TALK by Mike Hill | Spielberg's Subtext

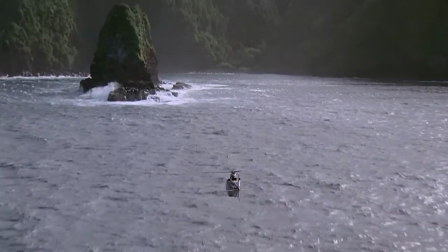Then God arrives in his helicopter and whisks them away to a mythical island.
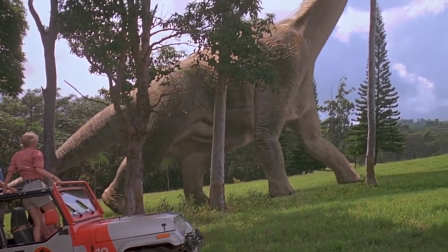Now, the Brachiosaurus is there to be this miraculous moment where both Ellie and Alan both marvel at life.
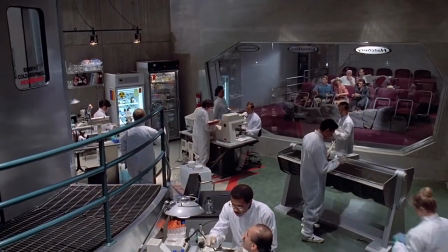They then go through to a fertility clinic and then get told the process, sex education-wise,
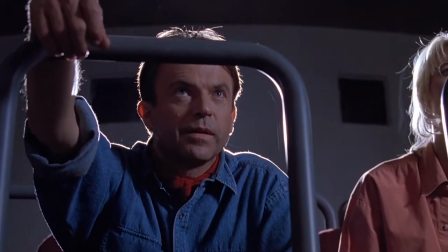about how to create life in this slightly odd and slightly unusual way compared to normal life,
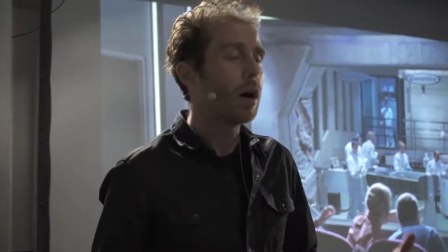which allows people to reflect upon a very common idea, having children, but in an unusual context.
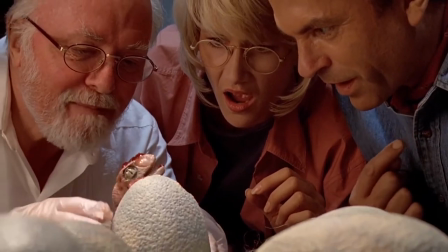And then they experience simulation of childbirth through the birth of the raptor.
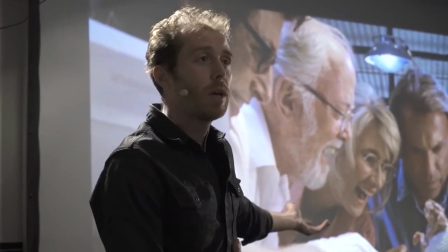And the entire time, we've got these two people, these two everyday people with very common problems that are basically being
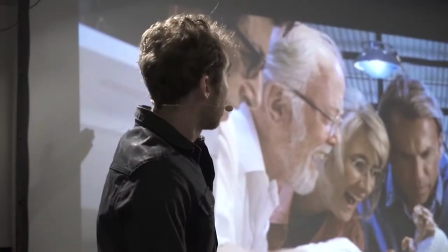chaperoned around this guided tour of life by archetypal God and archetypal devil.
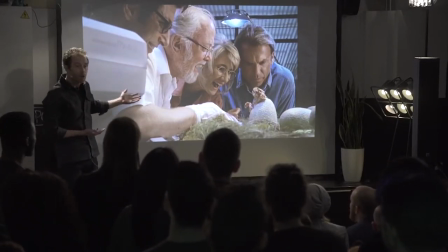Now, the reason that we resonate with this is because these are human issues being dressed up as very exotic ideas.
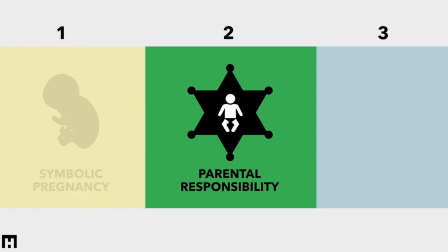So when we move into the next realm, these two people have to take on the responsibility of the product of pregnancy, which is children.
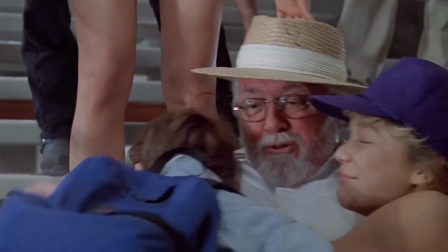So our children arrive, they're the grandchildren of God, and if you've paid attention to the beginning,
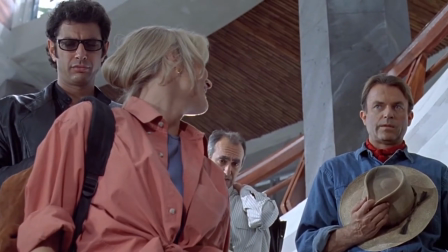very beginning of the film, there's a very, very small line that states that Hammond's daughter is getting divorced,
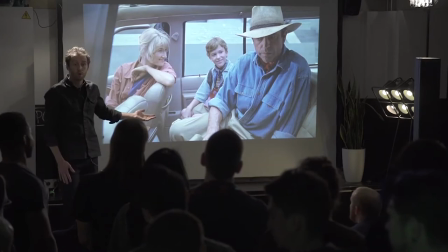which means subtextually that these children are orphans and these two people are potential parents.
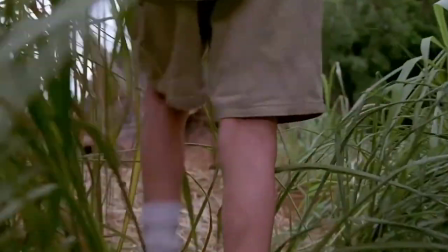They then go and visit the Triceratops. Now, here's our first major dinosaur beyond the Brachiosaurus.
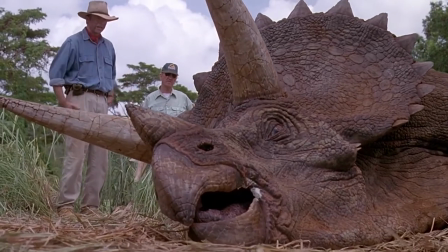And the function of this dinosaur is not to look like a cool dinosaur.
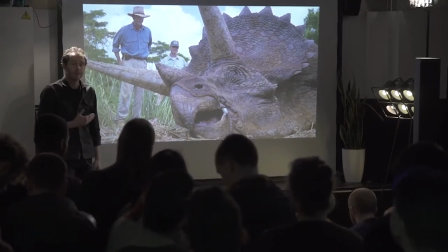That's not the reason it's there. The reason the Triceratops is there is to confirm to us that Ellie is ready to have kids. If you watch this scene, pay attention to the dialogue that Spielberg has given to Ellie to use, and look at the way she reacts to this Triceratops.
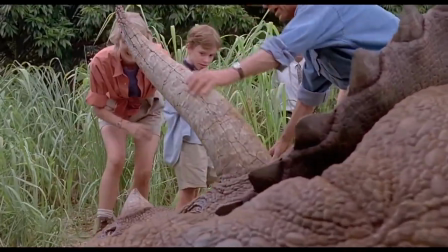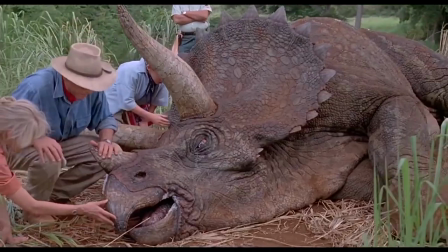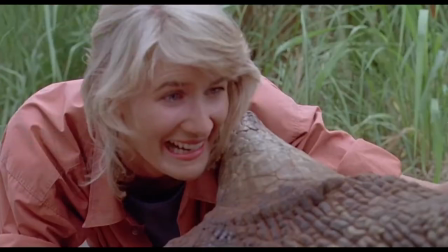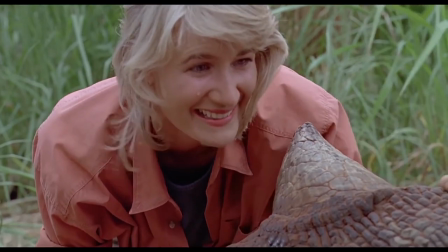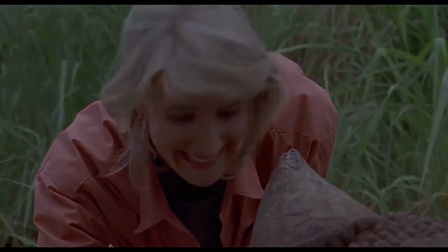See, she's the most beautiful thing I ever saw.
What Spielberg is doing is he's masking the very, very
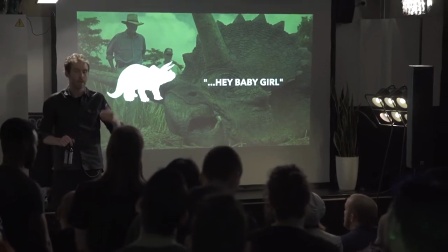understandable story that we all have as adults, and he's hiding it under a layer of dinosaurs and theme parks and allegories.
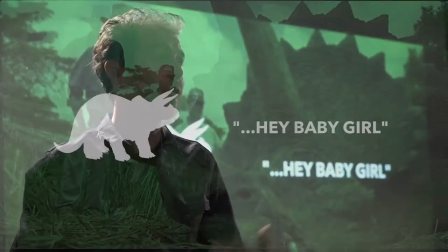So if we look at this Triceratops and we listen to what she says, hey, baby girl, she cries, he says it's the most beautiful thing he's ever seen.
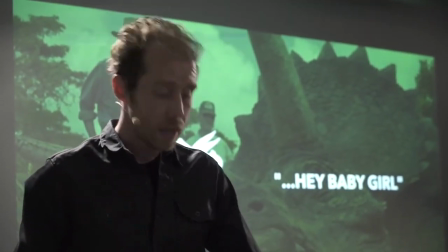This is all what people say when a baby is born. And then she then continues to look after the Triceratops and sticks her hand in poo.
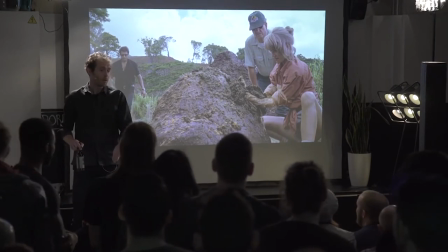Now, the point, logically, of the poo is that she's looking for the toxins that made this Triceratops sick.
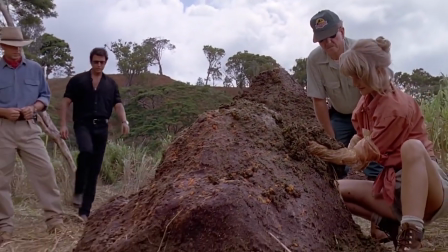But you could look for the sickness in any number of ways. You could take a blood sample.
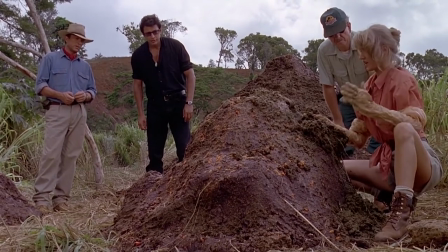You could do any number of things. But the allegory dictates, in the case of Spielberg, that you have to have a pile of dung. Because that way the audience starts to resonate, we start to resonate with what she's actually doing.
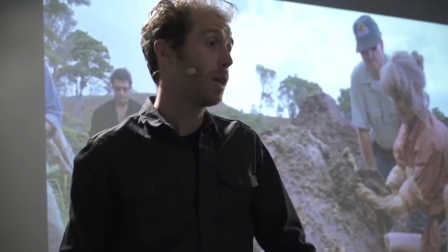She's taking maternal care of a sick animal and changing its nappy.
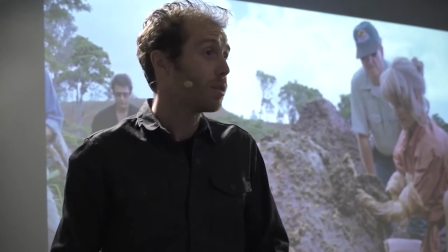Now, it seems really, really obvious when you think about it, and it is obvious, but unless you're aware of it, you don't necessarily plug it consciously.
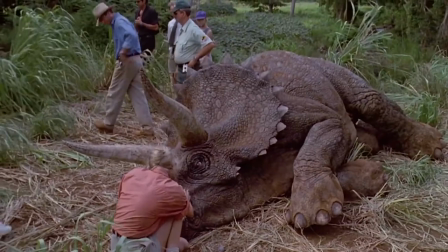At this point in the story, we need to logically understand that Ellie is going to stay with the Triceratops,
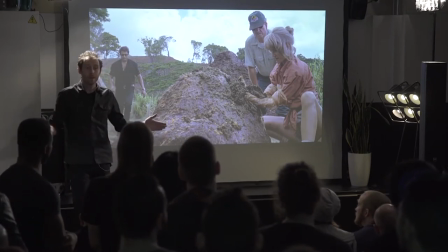and Alan is going to go with the children. They need to be separated, because at this point, it's all about his trial.
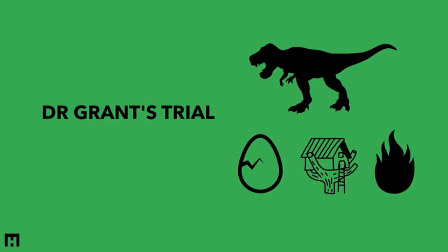Now, he's not shown any signs yet of being willing to become a father figure,
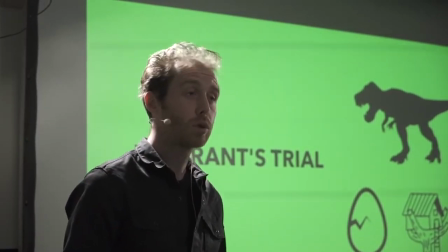so now he needs to be put through a metaphorical trial that shows he's ready to be a parent.
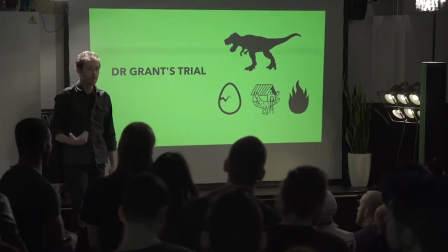So what Spielberg uses here is a couple of metaphorical symbols which all tie into the allegory,
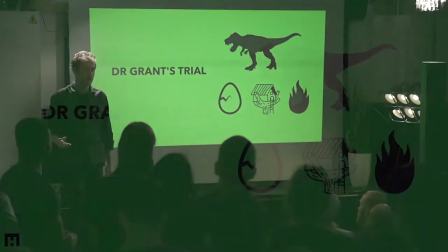and that is eggs, birth, tree houses, and fire, right? And what I want you to pay attention to is that in this scene, the function, think about the function of the Tyrannosaurus Rex, is not to be a scary monster. He's there to represent the paternal instinct of Dr. Grant.
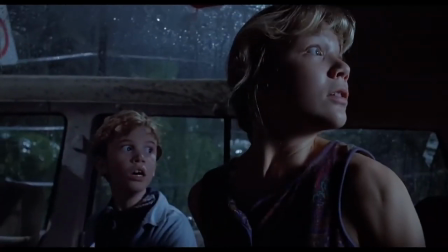Dr. Grant?
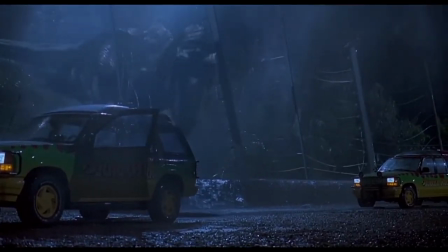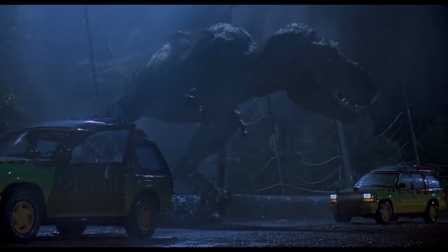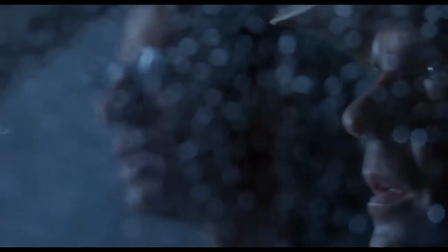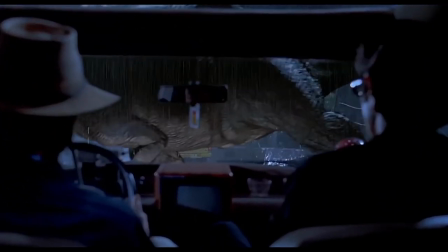I'm showing that shot mainly because it's awesome.
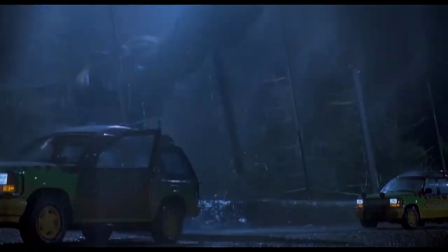And secondly, because I honestly do not think that any shot in Jurassic World, despite 25 years of VFX progress, looks as good as that.
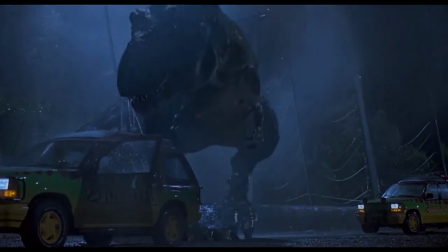And the reason it doesn't look as good as that is that we resonate with this
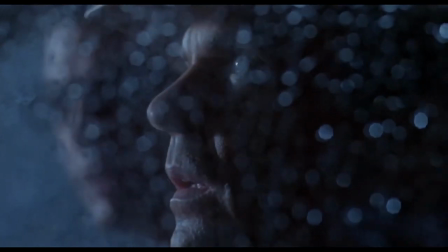because somehow we know what's going on in this story because it's working on an archetypal level.
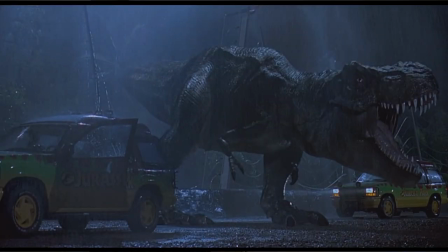Now, if you look at the framing of this, we've got the devil and Alan in one car, and we've got two isolated children who have just been deserted by a lawyer. And between them is a giant monster that's just become uncaged from his realm.
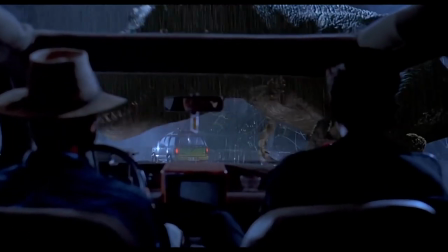This is a Jungian archetype. This is the idea of his psychological fear of commitment escaping the cage, and now he has to face up to real commitment to the children. So the next shot, I want to show how Spielberg now illustrates the idea of Dr. Grant becoming ready to take control of these kids.
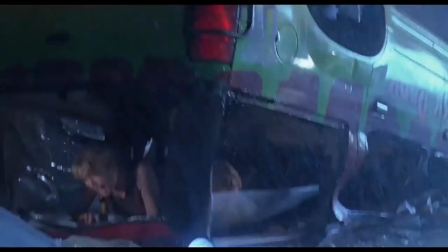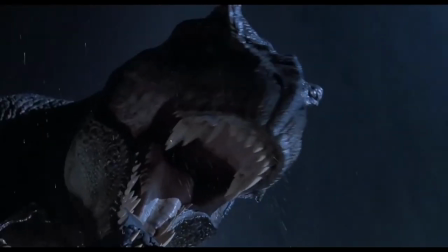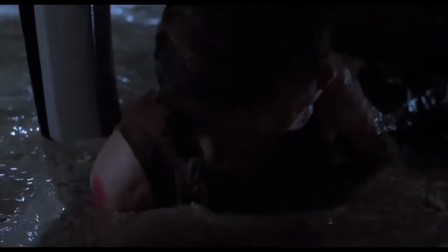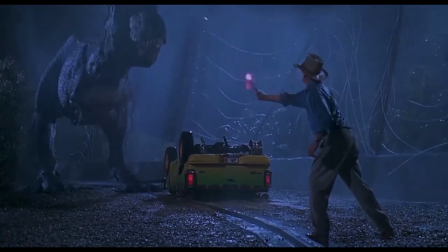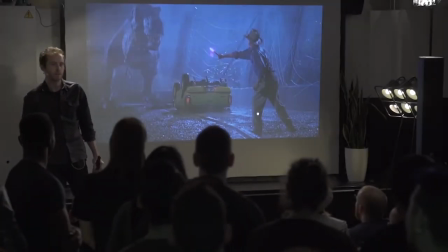Notice how personal this situation is.
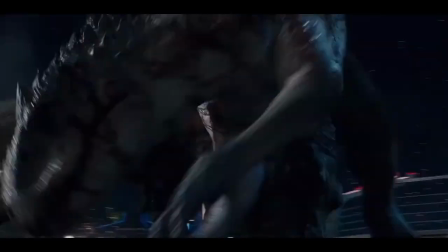This isn't 60 frames a second, cameras rotating at 10 miles an hour through every single possible point of access.
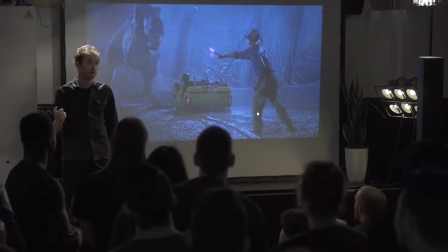This is one man who's just rediscovered his primal instinct and has
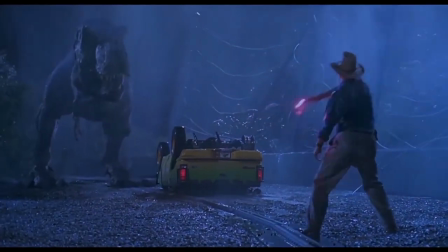rediscovered fire and is now taking control of the situation with a wild animal.
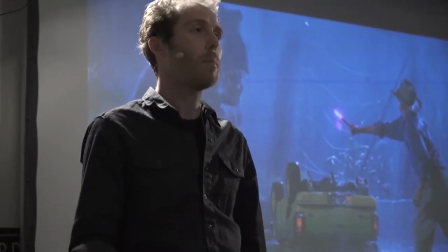It's not a massive VFX-like fest.
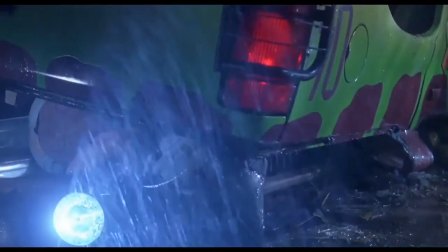This is him next to this broken husk of a car with two children who are on the brink of metaphorical extinction.
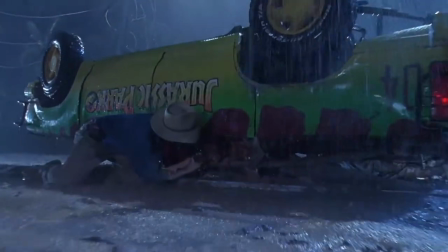That's what this scene is about. The reason that scenes like this are powerful is because they're operating with archetypal scenarios.
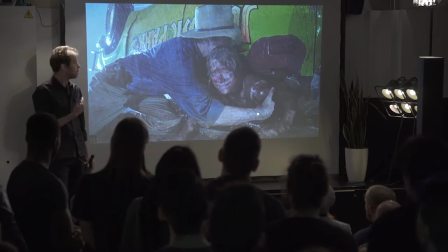Now, the car in this scene is an egg, right? So at this point, the broken car is a broken shell, it's been compressed,
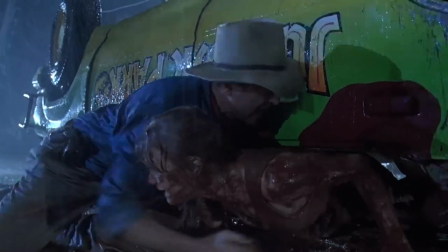these two children are being buried in the mud, and then he births Lex, right?
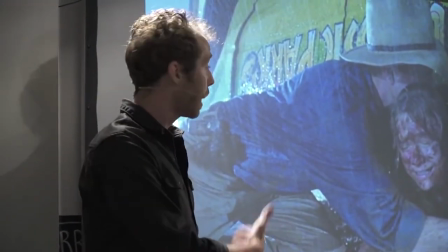So this is the birth of their new relationship together. It's not the birth physically, it's them forming a new relationship to each other that's not about him hating kids.
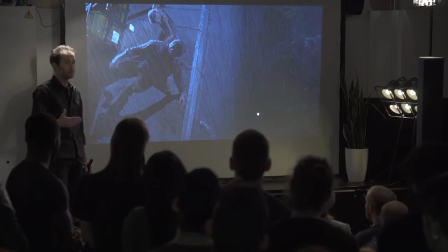Then the T-Rex, which is a symbol for him not being committed to kids,
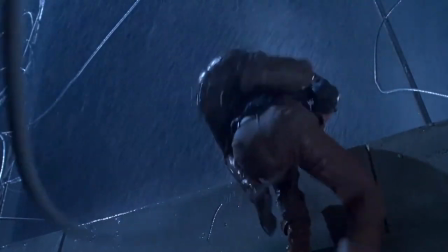forces all three of them back into the primal realm, right?
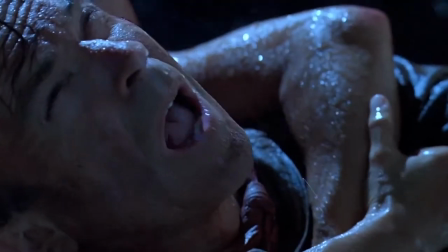He forces all of them into the park, where society doesn't function, intellectual ideas don't function, archaeology doesn't function.
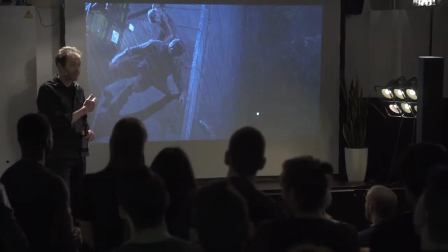The whole point of this, and if you think about it, it doesn't even logically make sense, because the T-Rex just stepped out of that giant abyss. Now, Spielberg has intentionally got that drop there, even though it doesn't make logical sense, in the same way that Kubrick moves doors into illogical places in The Shining.
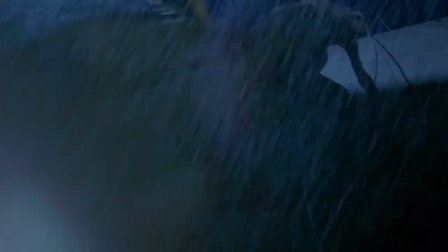It's there to unnerve us and make it mythological. In the next stage, the car is sent down into the tree, right?
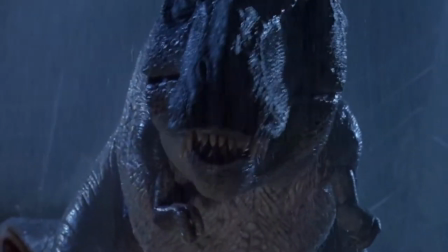And I just want you to pay attention to a couple of things here. The situation that puts all three of them into, and also what the subtext of what they're saying means.
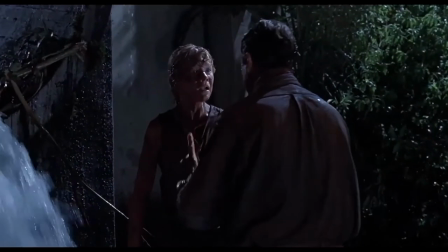Listen, Lex, I'm right here.